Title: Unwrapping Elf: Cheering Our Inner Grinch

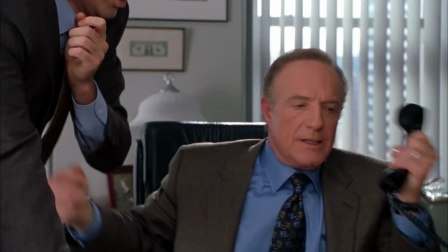[0:05] Buddy the Elf, what's your favorite color? Put that down.
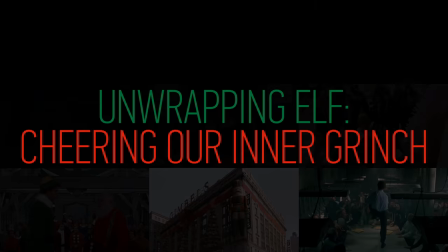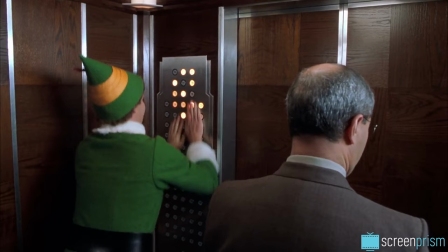[0:13]
As we sit down to watch Elf with our everyday, normal, real-world outlooks, at first we can't take Buddy at all seriously.
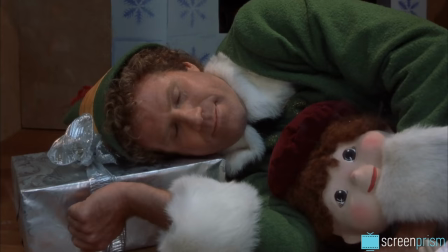[0:21]
We're skeptical, looking at him as this ridiculous madman.
You sit on a throne of lies.
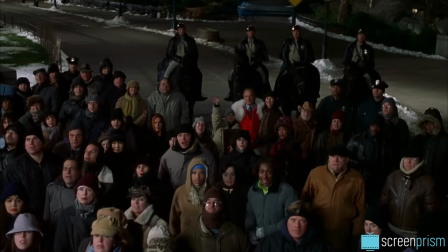[0:26]
And thus we, the viewers, start out as the real Scrooges of the movie.
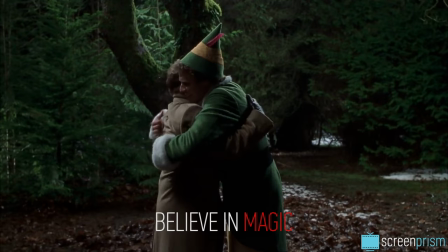[0:30]
As the story goes on, we need Buddy to melt our icy grown-up hearts and make us believe in magic again.
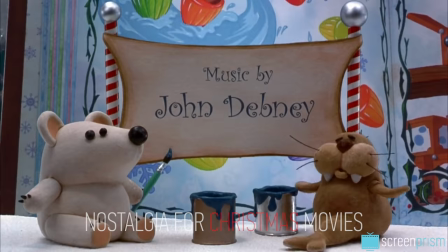[0:36]
The way Elf manages this task is by tapping into our nostalgia for classic Christmas movies, and then using that nostalgia to build something creative and original.
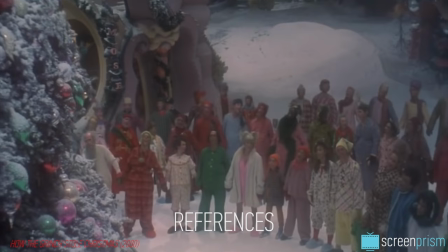[0:47]
Jon Favreau's modern classic rehashes the holiday genre through many references to beloved movies and the traditional Christmas story arc.
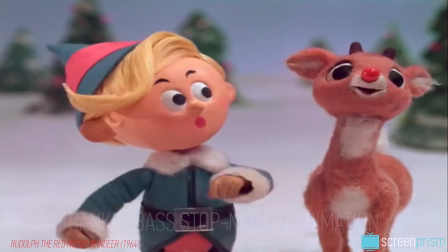[0:57]
From the start, the Rankin-Bass-style stop-motion animation is a nod to the classic TV specials Rudolph the Red-Nosed Reindeer and Frosty the Snowman.
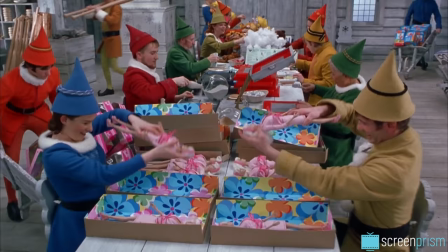[1:05]
The elf costumes and the layout of Santa's workshop at the North Pole are based on those in the old Rudolph special.
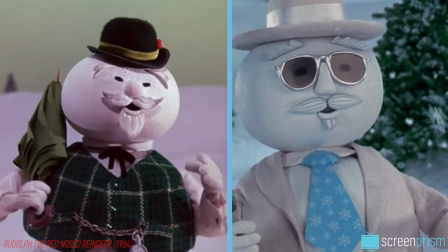[1:11]
An elf essentially recreates Rudolph's snowman character.
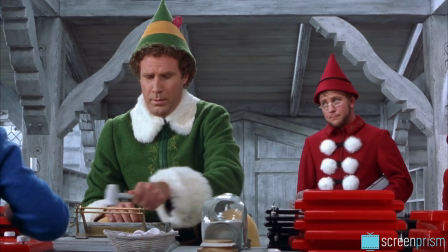[1:14]
Further pushing Elf's nostalgic feel from the beginning, director Favreau relies on practical camera work.
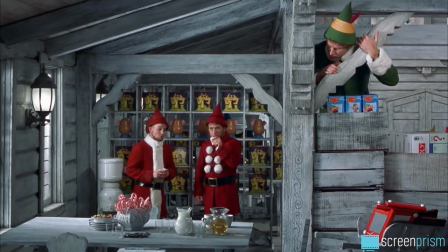[1:20]
He doesn't use CGI to film the elves. Instead, forced perspective, multiple sets with varying platforms next to each other,
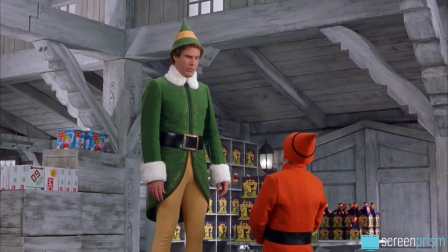[1:27]
and creative lighting were combined with Will Ferrell's natural height to make Buddy seem bigger than those around him and uncomfortably large in his environment.
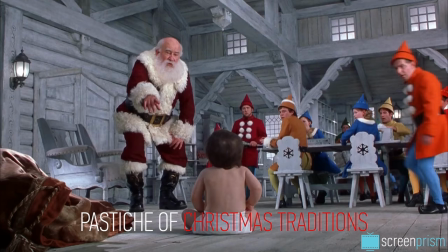[1:39]
The cartoonish introduction to Buddy's character, as if he exists in a pastiche of beloved Christmas traditions,
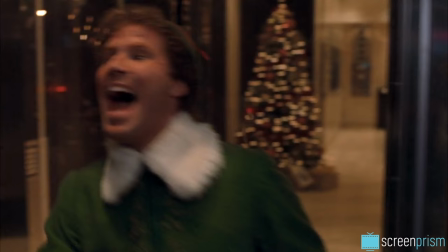[1:45]
turns Buddy into a beacon of warm, candy cane-flavored memories for the viewer.
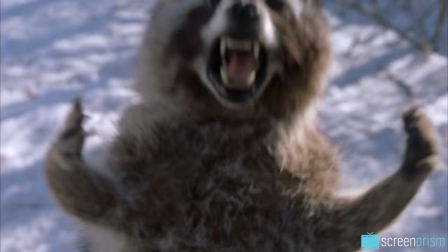[1:49]
Brought to life in the heart-melting innocence of Will Ferrell's performance, someone need a hug.
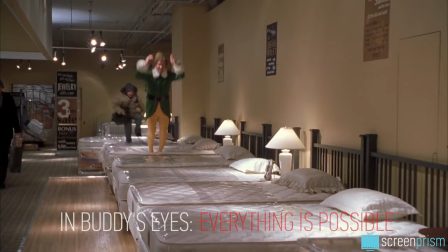[1:57]
Buddy is the human embodiment of the Christmas spirit itself.
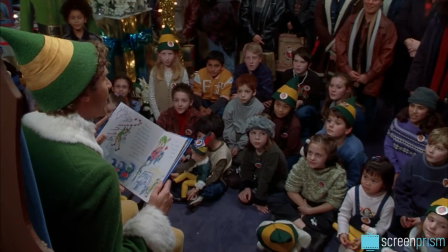[2:00]
In Buddy's eyes, everything's possible, and the world is full of wondrous delights, the way we saw it as kids.
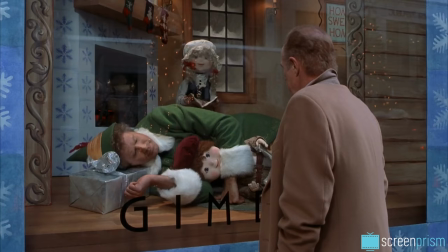[2:06]
As Buddy leaves behind the North Pole to enter New York City for a classic fish-out-of-water adventure,
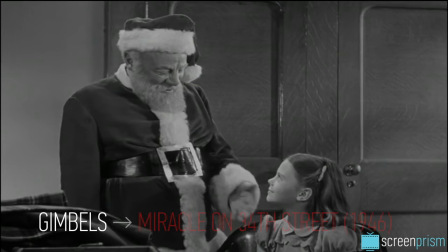[2:11]
he still ends up working at Gimbel's, a nod to what is possibly the most sentimental Christmas movie of all time,
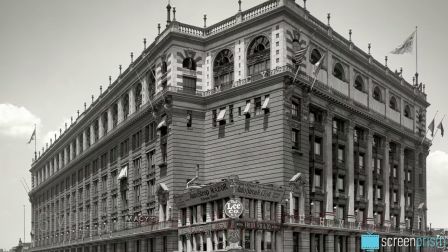[2:17]
Miracle on 34th Street. That movie features a running rivalry between department stores Macy's 34th Street and Gimbel's,
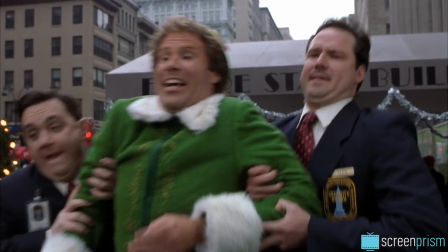[2:24]
which in reality went out of business in 1987.
Yeah, why don't you go back to Gimbel's?
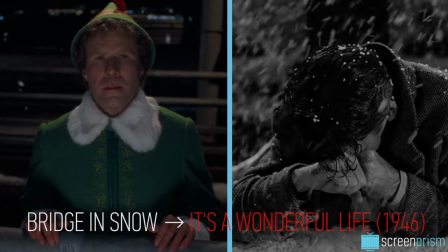[2:31]
Some of the movie's references to Christmas classics are more subtle. Buddy's trip to the bridge in the snow is a reference to George Bailey's depressing bridge scene in It's a Wonderful Life.
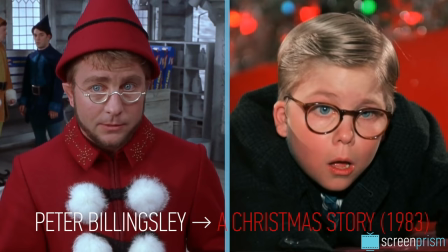[2:40]
One of the elves is played by Peter Billingsley, the actor known for his role as young Ralphie in A Christmas Story.
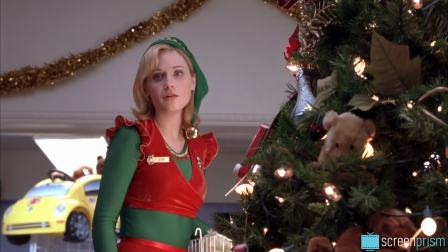[2:46]
Others are more abstract, hidden Easter eggs, like when Jovi asks Buddy, "Why are you messing with me? Did Crumpet put you up to this?"
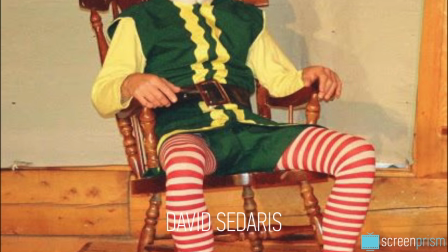[2:52]
Crumpet is the name writer David Sedaris gave himself years ago while working as a Christmas elf at Macy's.
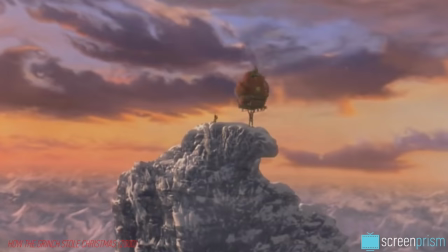[2:58]
And his sister, Amy Sedaris, also appears in Elf as Deb. Mount Crumpet is also the mountain where the Grinch lives in How the Grinch Stole Christmas.
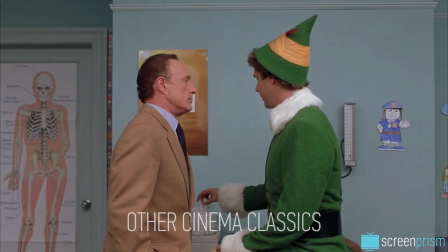[3:06]
Elf is also informed by cinema classics outside of the holiday genre, as Buddy eats cotton balls,
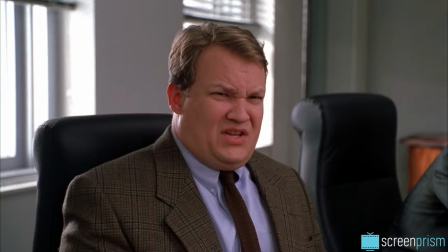[3:12]
is forced into doing a split on the escalator, and wrestles Peter Dinklage's character after mistaking him for a real-life elf.
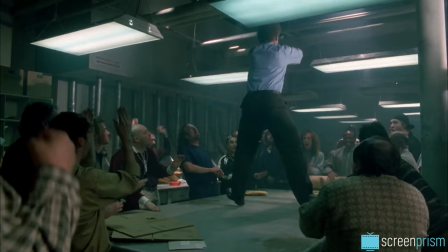[3:18] He's an angry elf.
Ferrell's slapstick comedy, accentuated by his lanky figure, draws on the timeless physical gags of Charlie Chaplin or Buster Keaton.
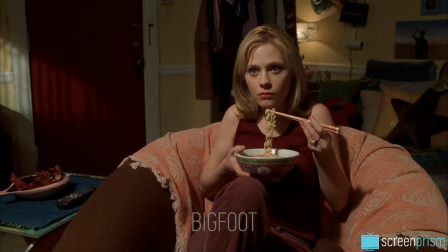[3:26]
And when Buddy stomps through Central Park, he's meant to remind us of Bigfoot.
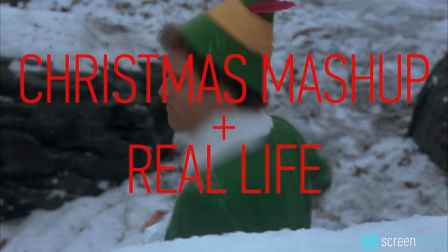[3:32]
The cheeky hilarity of dropping the Christmas mashup into real life
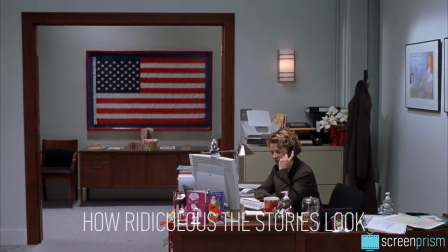[3:36]
entertains us with just how ridiculous the Christmas stories look in the context of our everyday lives.
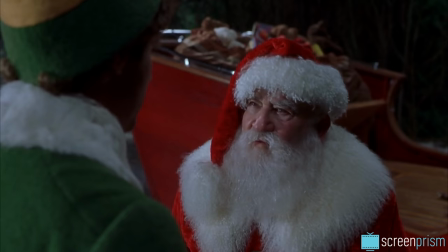[3:41]
But while we're laughing at Buddy, the movie is reworking the holiday formula to reach us on a deeper level.
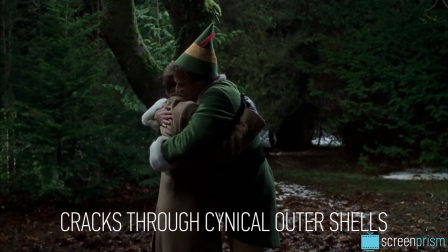[3:47]
It cracks through our cynical, unbelieving outer shells.
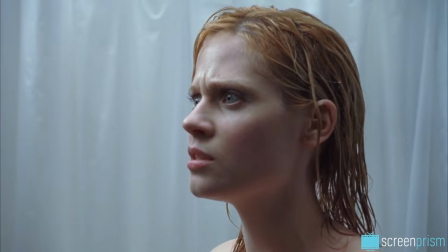[3:50] And it's cold outside.
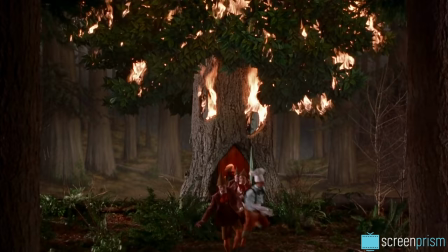[3:57]
Even more crucially than its fun allusions, on the storytelling level,
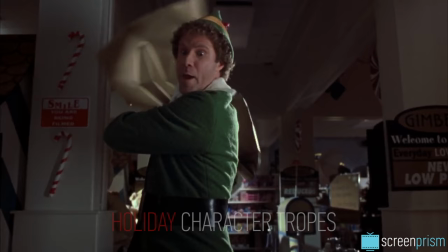[4:00]
Elf draws on common holiday character tropes to deliver on the old Christmas story arc and emotional payoff.